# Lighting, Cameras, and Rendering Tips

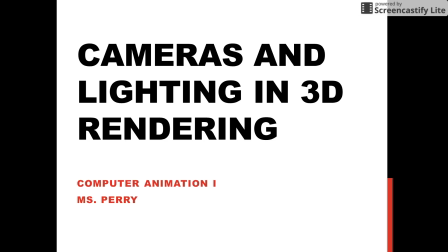Hello everyone. In this tutorial, we'll be learning about cameras and lighting in 3D rendering.
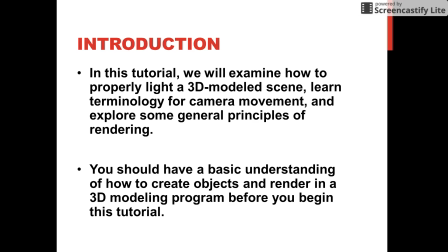We will examine how to properly light a 3D modeled scene, we will learn terminology for camera movement, and we will also explore some general principles of rendering. Before you begin this tutorial, you should have a basic understanding of how to create objects and render in a 3D modeling program.
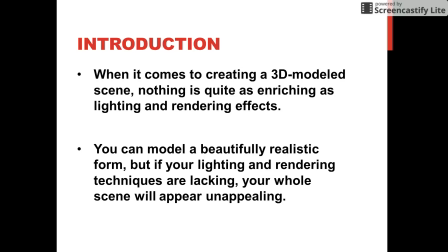When it comes to creating a 3D modeled scene, nothing is quite as effective or enriching as lighting and rendering effects. You can model a form very realistically in a beautiful way, but if your lighting and rendering techniques are lacking, your scene will come off as unappealing.
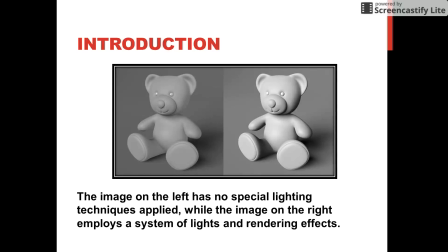Take, for example, these teddy bears here. On the left, we have an object that's modeled well, but the scene here is overall lacking. There's not very dynamic lighting, and the shadows are kind of dull. On the right-hand side, however, the teddy bear is illuminated in a very dynamic way.
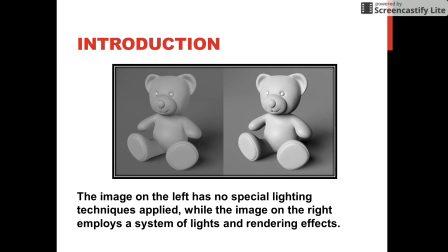It is more visually appealing. The shadows are a lot richer, and it just appears to be a better scene overall.
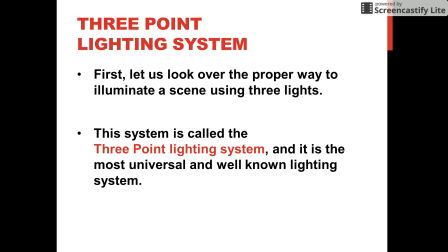First, let us look at the proper way to illuminate a scene. We will be looking at the three-point lighting system. It is the most universal and well-known lighting system.
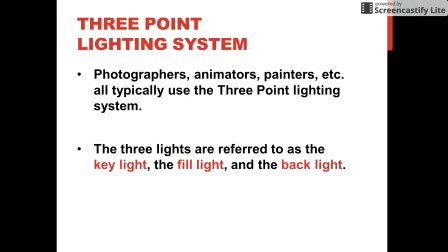Photographers, animators, painters, and so on all typically use the three-point lighting system. It is called such because there are three lights used in the system: the key light, the fill light, and the backlight.
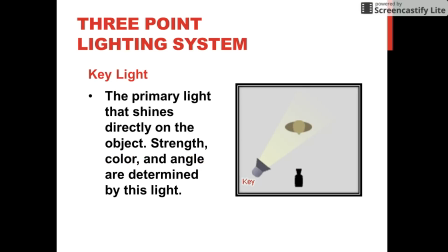The key light is the primary light that shines directly on the object. The strength, color, and angle of light in a scene is determined by this key light. So you can see here in this image, the key light is a strong light and it's shining directly on the object here.
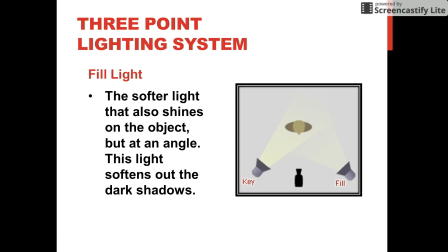The fill light, on the other hand, is a softer light. It also shines on the object, but typically at an angle. This light, its purpose is to soften out dark and harsh shadows. So you can see here in this image that the fill light is noticeably less intense than the key light.
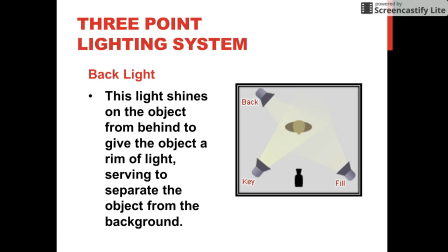And last but not least is the backlight. It is called this because the light shines from behind the object. Because it is positioned behind the object, it helps to create a rim of light around the object so it does not blend into the background.
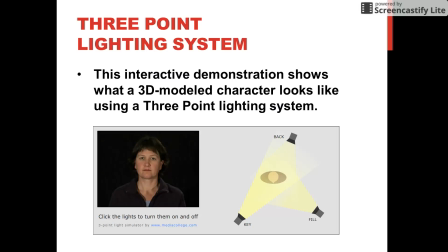Let's take a look at this interactive display here. It'll kind of help you visualize how these lights work a little better. So I'm going to start by turning off all of the lights. You can see here, by turning on the backlight, how there's just a rim of the figure.
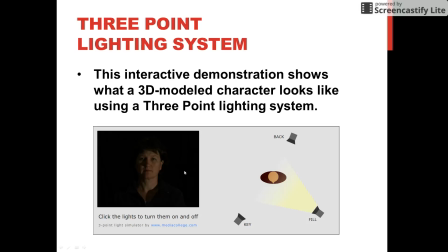When we turn on the fill light, it's relatively soft. We can see the figure, but not very clearly. And if you turn on just the key light, she looks pretty well illuminated. However, she kind of blends into the background in some of the darker areas here, and there are harsh shadows here on her face.
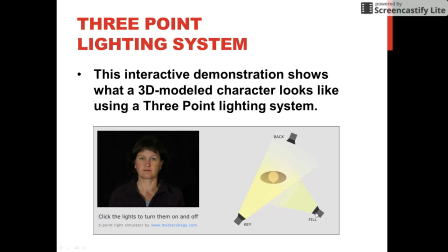Watch as we turn all three lights on. See what a difference that fill light makes? And then when we turn on the backlight, she really pops out of the background here.
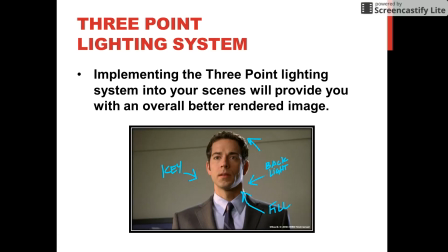By implementing the three-point lighting system, your scenes will provide you with a better overall rendered image.
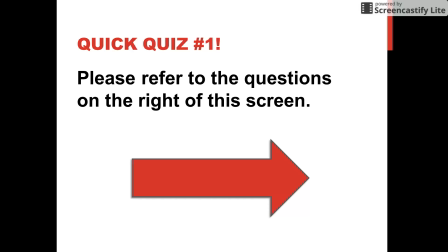All right, it's time for our quick quiz number 1. Please take some time to look at the questions on the right side of this screen.
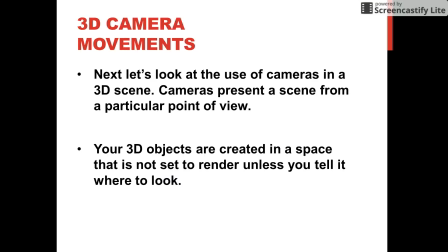Next, let's look at some cameras used for 3D rendering. Cameras present a scene from a particular point of view. Your 3D objects are created in a space that is not set to render unless you tell it where to look. Cameras do this for us.